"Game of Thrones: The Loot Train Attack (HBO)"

I remember looking at the loot train attack. I said, this is bigger than Bob. And David and Dan said, how can it be bigger than Bob? I said, it's bigger than Bob. It's definitely got a bit of that Western feel, but then he throw dragons in on top of that. And it makes an incredibly complicated one to shoot. It's like a time travel movie, where what if somebody had an F-16 that they brought to a medieval battle? There you have Daenerys Targaryen unleashed for the first time in Westeros, and she is going to show them what she could do. With every time that something goes wrong, more Targaryen comes out, more fire comes out.
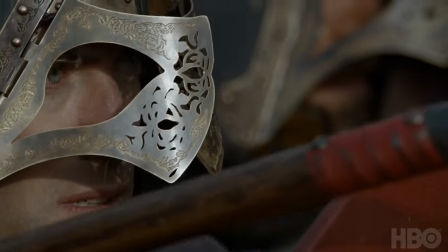(0:38)
So she starts to take matters into her own hands.
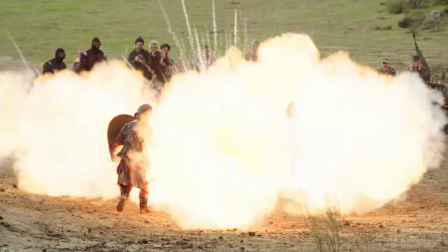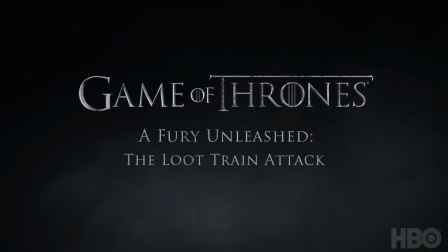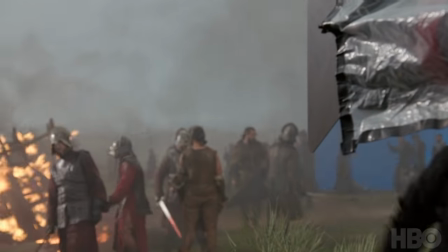(0:54)
When you have a big battle sequence,
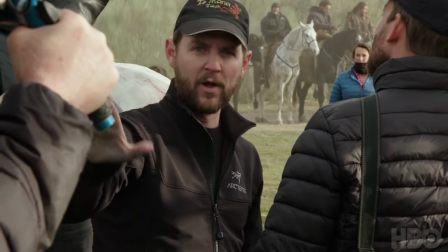(0:56)
especially one where you have multiple points of view, you have to figure out how you balance those and what is the sort of chief point of view that you want to lean on.
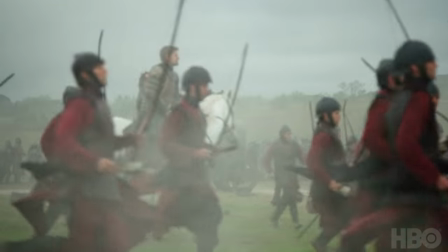(1:04)
And I chose to focus on Jaime, that it was about being on the other side of a dragon attack,
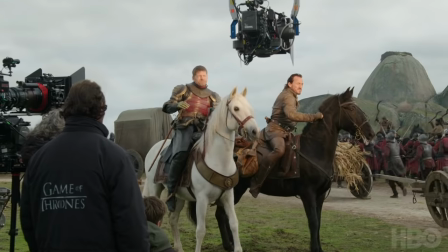(1:10)
trying to hold together his troops in the middle of watching the world change forever. It's just complete annihilation. And, like, he sees the horror of so many men just burned to ashes. There's nothing you can do, which is scary. She keeps losing battles and being weakened without ever striking back. And there's only so much of that Dany can take. There's only so much of that anyone would be able to take. We're now left with our heroes, and our heroes are on opposite ends of this chessboard.
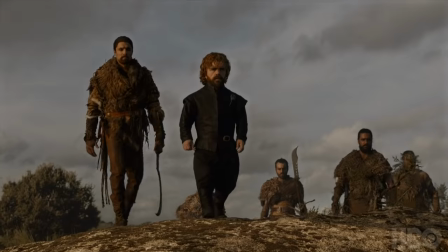(1:40)
Tyrion has the most complex set of emotions about this battle of anyone, because he's got the woman he serves on one end, and he's got his brother who he loves on the other end. And it's a real struggle for him.
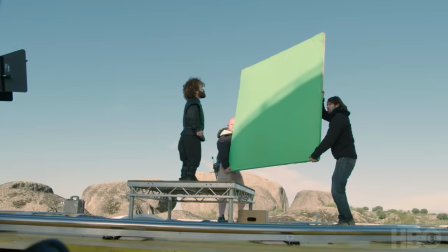(1:52)
Every piece of his being is wishing he can intercede, but he can't. And I'm seeing firsthand my family lose.
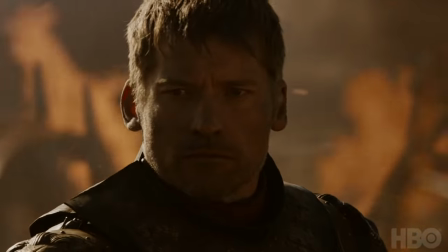(2:00)
She's the aggressor, and Jaime and Bron, through their POV, we see that it ain't pretty conquering.
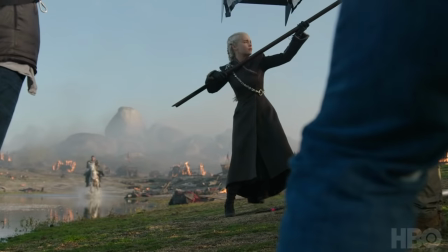(2:07)
And the hope is that the audience doesn't know who to root for in that sequence.
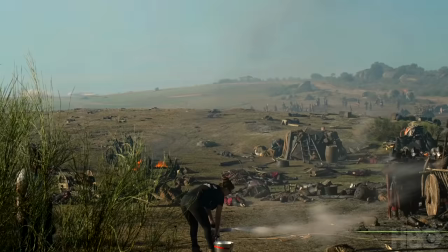(2:14)
Something like the loot train involves a lot of different departments, all working at sort of the very extremes of their abilities, I think.
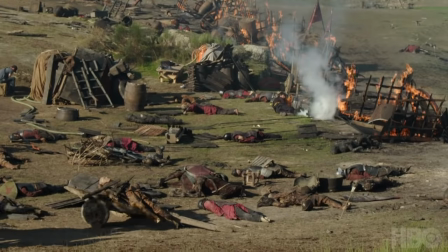(2:22)
This was a difficult challenge because there are so many different looks and phases of the battle that come into play.
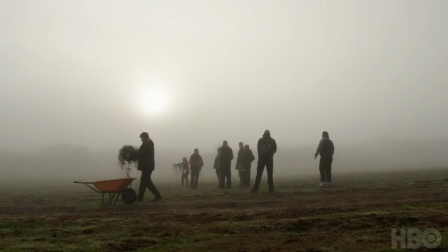(2:29)
There's a lot of continuity to make sure that we're in the right space, in the right part of the process, reflecting the right amount of burn.
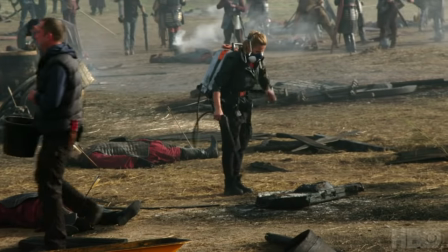(2:37)
And then do it in between the cracks of everybody else doing their job. Because the entire sequence is a wagon train and involves 27 wagons and there are various bits of dressing,
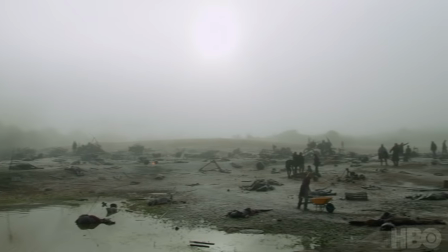(2:49)
we have to reshuffle the entire set constantly, which means dressing 180 degrees or 360, depending on the camera movement.
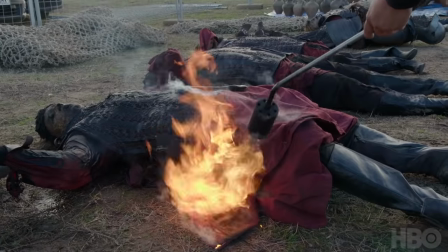(2:55)
So it means we have to be very particular when it comes to dressing our burnt elements, our unburnt elements, our partial burnt elements.
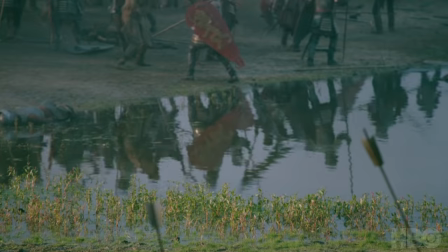(3:02)
There are so many stages to consider, but it's definitely a hell of a lot more fun when it gets into the bloody battle.
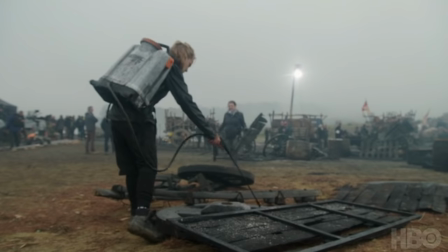(3:12)
We have a dye that we're using, which is an eco-friendly dye, which dyes things black to make it look very charred and burnt.
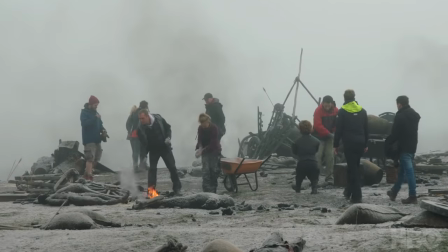(3:19)
And we're using several forms of ash as well to dress in and make it all look authentic, along with charcoal and stuff like that.
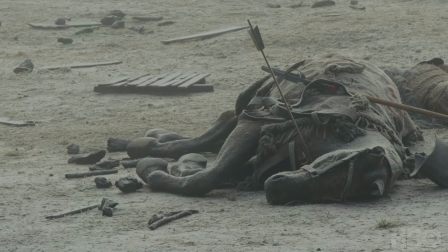(3:26)
Maybe when you're watching it, it doesn't necessarily stand out. And that means we've done our job, because people just accept this is the world and that's the environment.
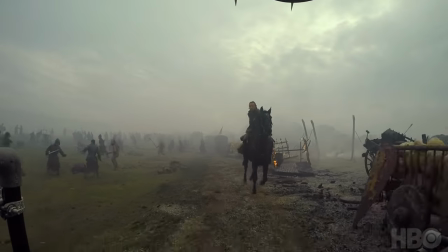(3:35)
We are the front line of defense, and detail is our job. So we're very happy about it. When I get to a sequence like the one we're doing right now, I take a deep breath and go, oh, boy, that is going to be a lot of work.
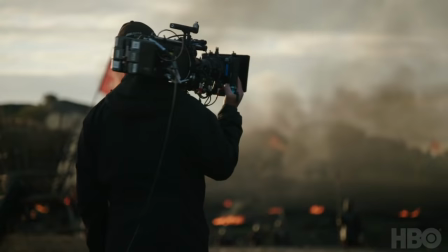(3:52)
We had every toy you could possibly imagine in the making of it. We had four cameras most of the time.
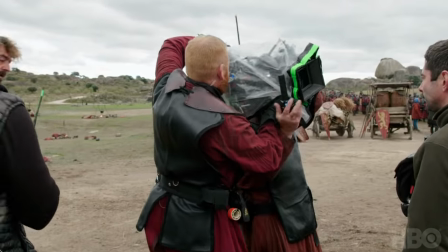(3:57)
Sometimes we had up to seven or eight cameras. We've gone through three different tracking vehicles for different purposes on this.
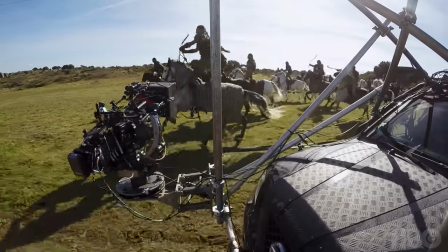(4:05)
We've got basically a souped up pickup truck with really good suspension for all our charges, Dothraki charges and what have you.